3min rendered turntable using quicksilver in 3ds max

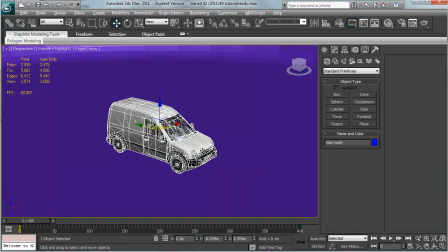246s
If you've selected something you're not sure where it is, hit Z and you should be able to find it. Okay, let's get rid of edge faces.
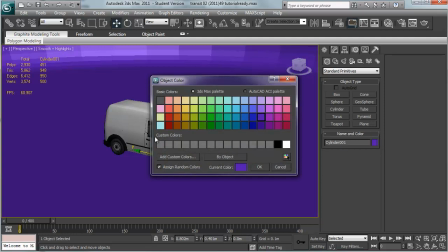253s
Good. So let's not use purple because that's a horrid colour. There we are, nice grey.
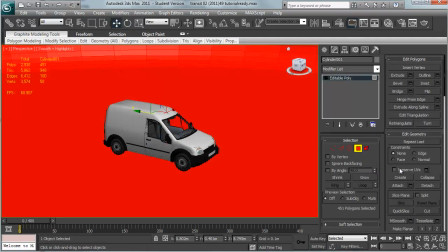259s
And we also want to smooth all of those. So select all of those and apply a smoothing group. Clear and hit 1. That should be fine.
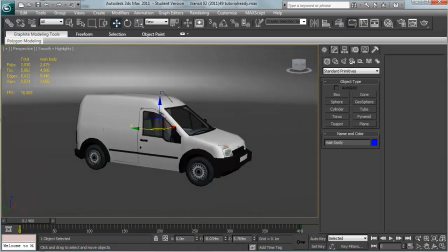270s
Okay, so the benefit of that is it just means we've got an end to our scene, and it's not a horrid thick line which you sometimes get with a plane. Heading towards the horizon, or people end up making these absolutely enormous planes just to prevent the sort of problem of looking over the top of it, which is a little bit silly.
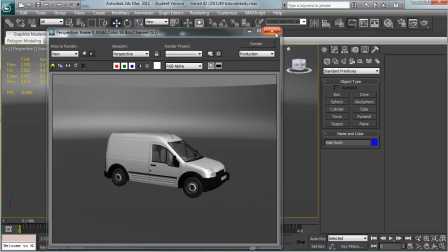286s
So without any lights it looks a bit funky, but as soon as we add some lights it'll make a little bit more sense.
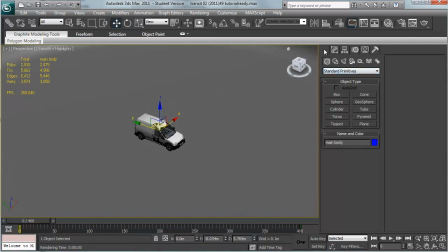292s
Okay, first light we're going to use is the skylight. So over to standard, skylight, doesn't matter where you put it, doesn't make any difference because it affects the whole area. And I'm going to slide this down to, I guess, 0.3. We don't want it to be too strong. 1 is enough to pretty much light your whole scene.
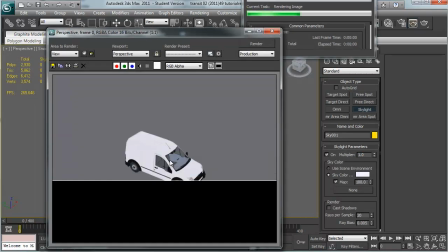309s
In fact, I'll put it on 1. You can see how it looks. So everything's pretty bright, which we don't really need it to be.
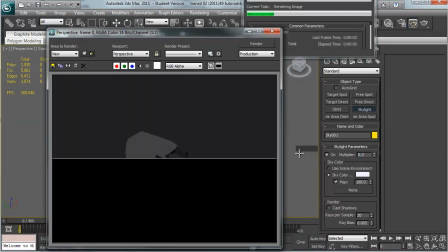316s
So let's try 0.3. See how we're looking. So it's kind of dark, but it lights everything evenly.
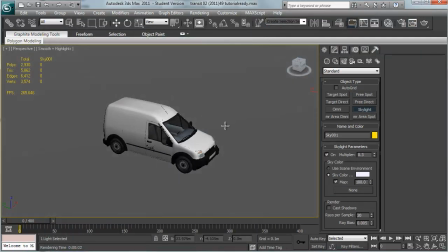322s
So it's quite useful for that. Let's add in another light now.
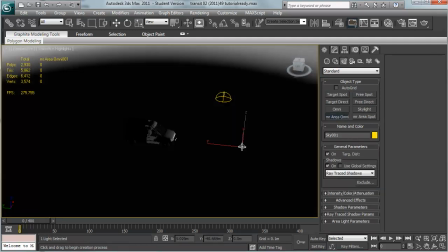328s
Mr. Area Omni, or Mental Ray Area Omni. I like Mr. Gives it a little character.
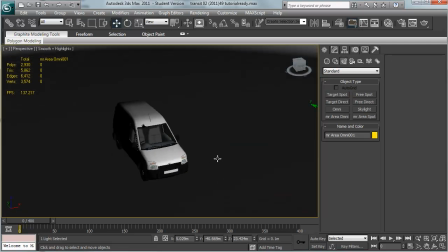334s
You can see some nasty Zed fighting there. Ignore that. And let's just put it to one side.
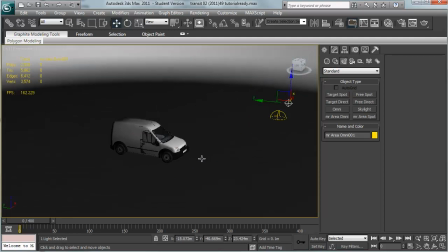341s
Yeah, that should be nice.
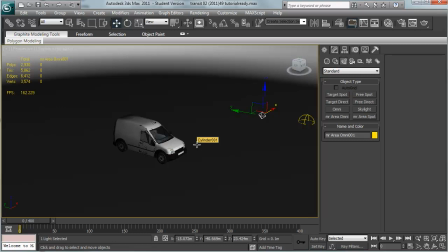342s
We want the objects in question to be fairly well lit, so we're going to have a roughly front lit render for our turntable.
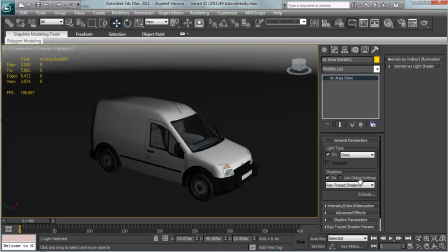352s
So let's see how we're looking now. That's probably a little bit too bright, but I'll leave it up and we can have a render and see how it looks.
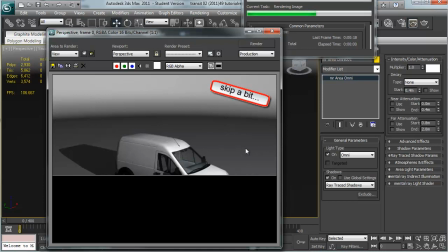360s
Oh, it's not as bright as I thought it might be. But you can see we're already getting into 20-second frame renders, which is pretty slow.
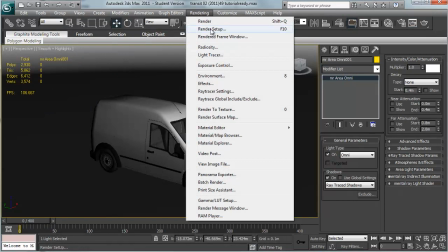369s
So let's now change our renderer. So under rendering, render setup, just like you might have changed it to mental ray before now, it's the same place,
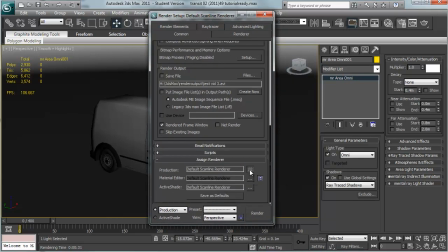378s
so we just slide down to assign renderer, bring up the ellipsis, and this time we're going to choose quicksilver hardware renderer.
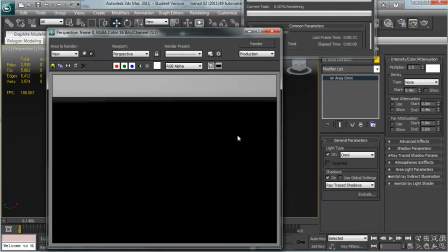388s
And we'll hit F9. And the first time might be a little bit slow, but it does kind of speed up in subsequent goes.
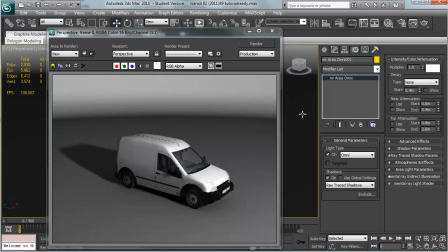400s
Nope. Okay, so that first renderer took a little less time than our scanline, but our next one should be much faster. There we go. So we're down to now 1 second from our 30 seconds, so immediately over scanline we're much better. Now, this isn't perfect. I don't know why, but on my model it seems to make a weird black seam.
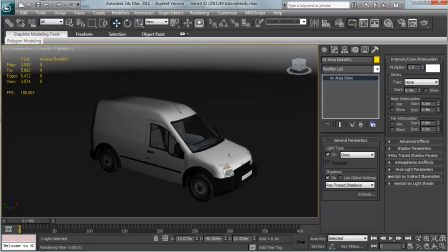418s
That's not cool, but yeah, it's a quick thing. So, you know, you're going to sacrifice some accuracy there.
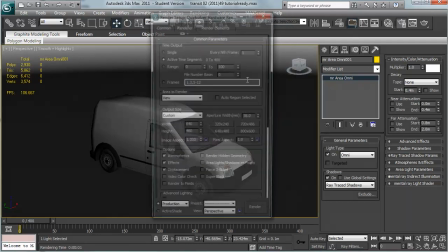426s
In fact, I will actually change a couple of the parameters.
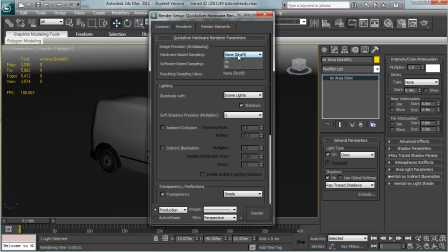429s
If you go over to Renderer, I quite like it with anti-aliasing, and it doesn't even cost too much in terms of the time to render the frame. But one way to save quite a lot of time is actually to drop down the soft shadows position, particularly if you're using lots of lights. So, as far as I can tell,
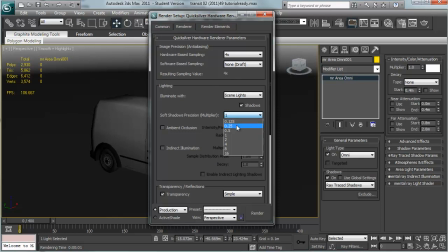446s
Quicksilver hardware renderer seems to make a horrible mess of the shadows anyway, so dropping it down really doesn't make much of a difference.
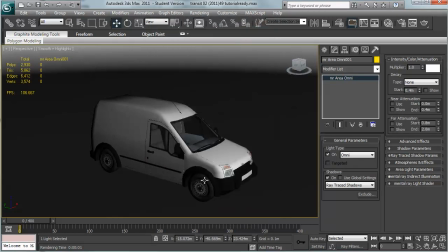453s
You know, you're going from bad to just as bad. So now we should be very quick indeed.
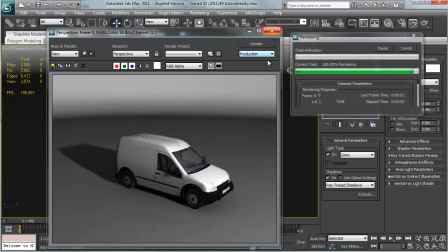461s
I don't know what that was. It was like less than a second. It's showing up as a second, but it's fast.
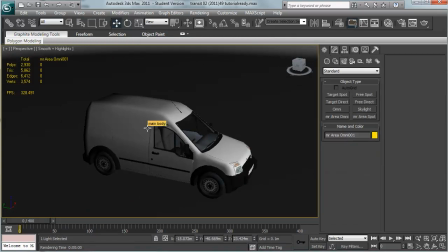468s
So now let's set up the rotation. Now there are a couple of ways to do this. One way is to use a camera and rotate the camera, and that has some advantages, but this way is kind of quick, so we'll go with this way, and that's to actually rotate the object itself.
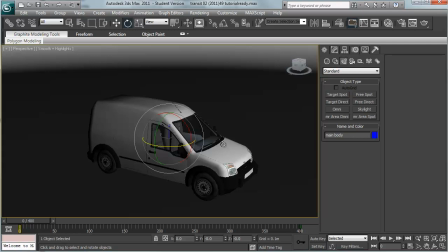481s
That will of course mean that your light is in the exact same spot for the whole thing, which is kind of nice. I quite like it that way, but you know, you may have your own personal preferences. So right now my scale is at 400.